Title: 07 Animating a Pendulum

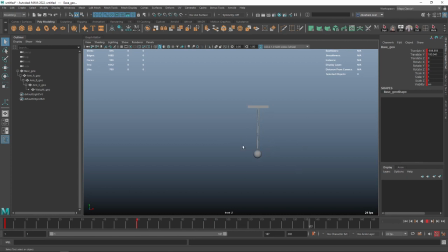Sometimes I use the wrong words, but hopefully the concepts are clear. So yeah, that seems to be working. So as you can see, this is swinging very, very nicely. Now, the only issue I have with this animation is the fact that this animation is very tense, right?
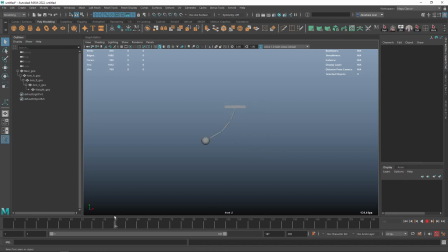Like the wire seems to be made out of a very solid material and it doesn't seem to be flowing like a rope. It's more like a metal wire, right? And if we want to add a little bit more naturality to it, what we're going to do is the following.
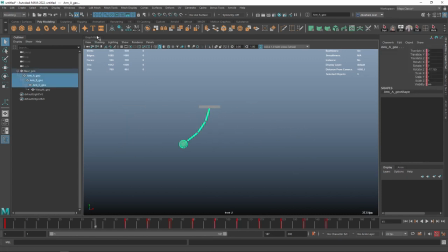We're going to grab the objects here. And if we take a look at the graph editor, it's quite obvious what's happening here.
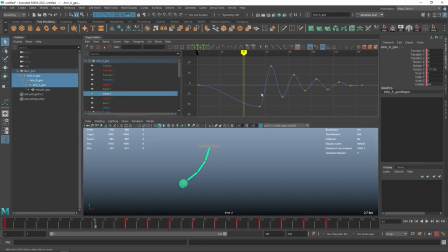It's rotating in C very, very smoothly. No need to break the tangents or change the weight. This is working perfectly. I mean, we could add a little bit of weight and that would make the swing like a little bit harder to one side, but I think that's fine right now. But what I'm seeing here is that the 3 arms that we have right here are swinging at the exact same time.
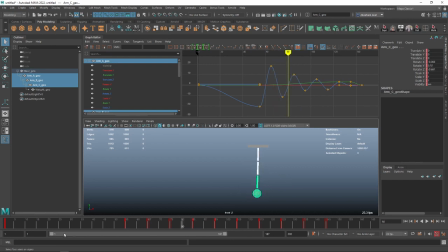See? Like they're all swinging at the exact same time. And if we think about what we talked about before, the fact that the energy or the movement is transmitted from top to bottom, I would expect each individual part of this chain to be moving in a slightly different time,
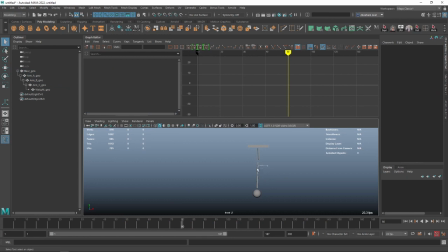slightly delayed, right? So what I'm going to do is the following. I'm going to grab the second arm and the third arm, both of them. I'm going to grab all of the animation frames from here, not the first one, just all of these guys, and I'm going to give it 2 frames. 1, 2. Okay? And then I'm going to grab the last arm.
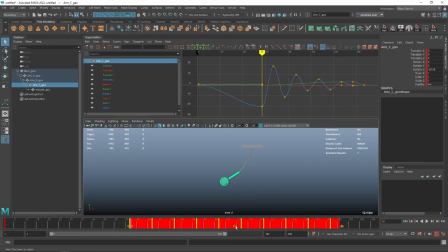I'm going to select all of the frames again, and I'm going to give it 2 more frames. 1, 2. What we're doing here is we're changing the way that the animation is happening. We're not changing the animation. We're changing the time at which the animation happens.
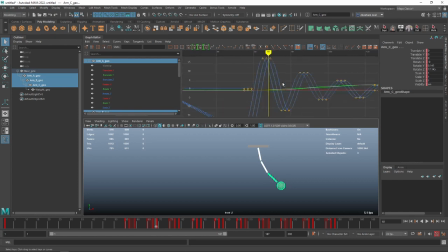So all of the arms are going to follow the exact same animation. they're gonna be slightly delayed. However, And by delaying them, we're gonna create this sort of follow through, which is the principle of animation. And this happens with arms, this happens with legs, if your character is wearing a scarf, if you have a tail, ears, like a ponytail,
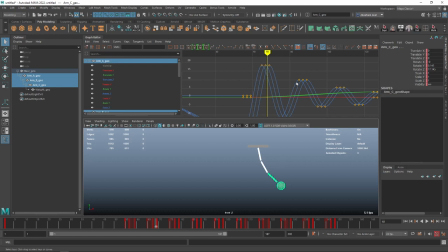like there's a lot of things that use this principle where the outermost part of the object is going to be slightly delayed because the action happens first on the center of mass, which in this case is up here. So now if we play this, look at the difference.
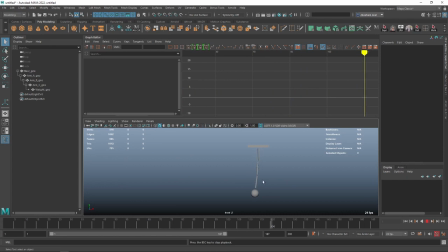Now when this thing swings, it's going to swing a lot nicer. See how that very natural move is happening there?
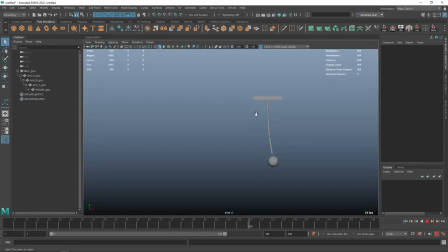That's exactly what we're going for. Let me close this and zoom in so that we can see a little bit clearer. Let's turn this on. And we get this very nice flow here. Okay, so this only happens, or the only reason why we have this is because we're offsetting the different parts of the arm.
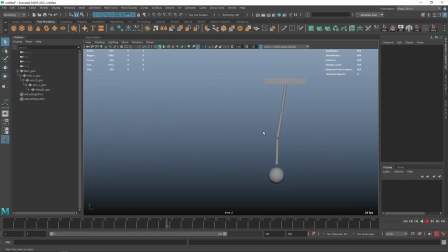We're offsetting the top, the middle, and the bottom just by 2 frames. Sometimes you even do it just by 1 frame in certain areas, and it will still give you this very natural look. When you have a character, for instance, and he's breathing, not all of the movement from the breathing happens at the same time. You breathe first with the chest, then with the shoulders, and at the end with the head and the arms.
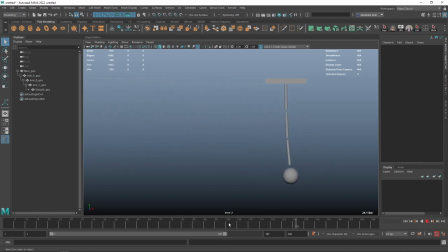So you have this overlap, and you have this follow through of actions where not all the actions are happening at the same time. It's the exact same actions, but not all of the same time. Now, this step is recommended to be done at the end of the timing stage. So you first do your key poses, the first, like the beginning and the end.
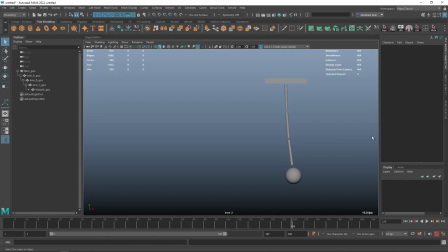We then do the timing so that things flow nicely, and then we do this breakup so we get this more natural look. Why? Because now if I select everything, you're gonna see that our timeline gets a little bit dirty because we have a way more keyframes pretty much everywhere, and it's gonna be a little bit more difficult to understand what's going on.
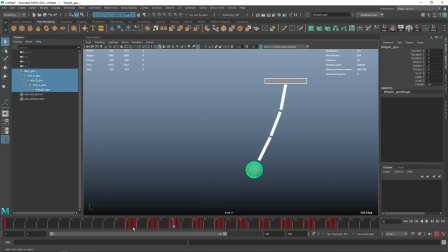Of course, if I select each individual one, it's very clear what's happening, but if I try to select everything, it gets really messy, and people very frequently have issues with this. So I strongly recommend that whenever you're gonna do this sort of follow through and overlap, you wait until the very end of your animation once you have your poses ready, and then we're gonna do it.
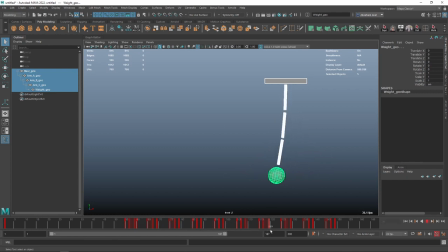Okay, otherwise things are gonna get a little bit tricky. And that's it, guys. This is the exercise. This is the follow through and overlap. With this, we've pretty much covered the basics of animation.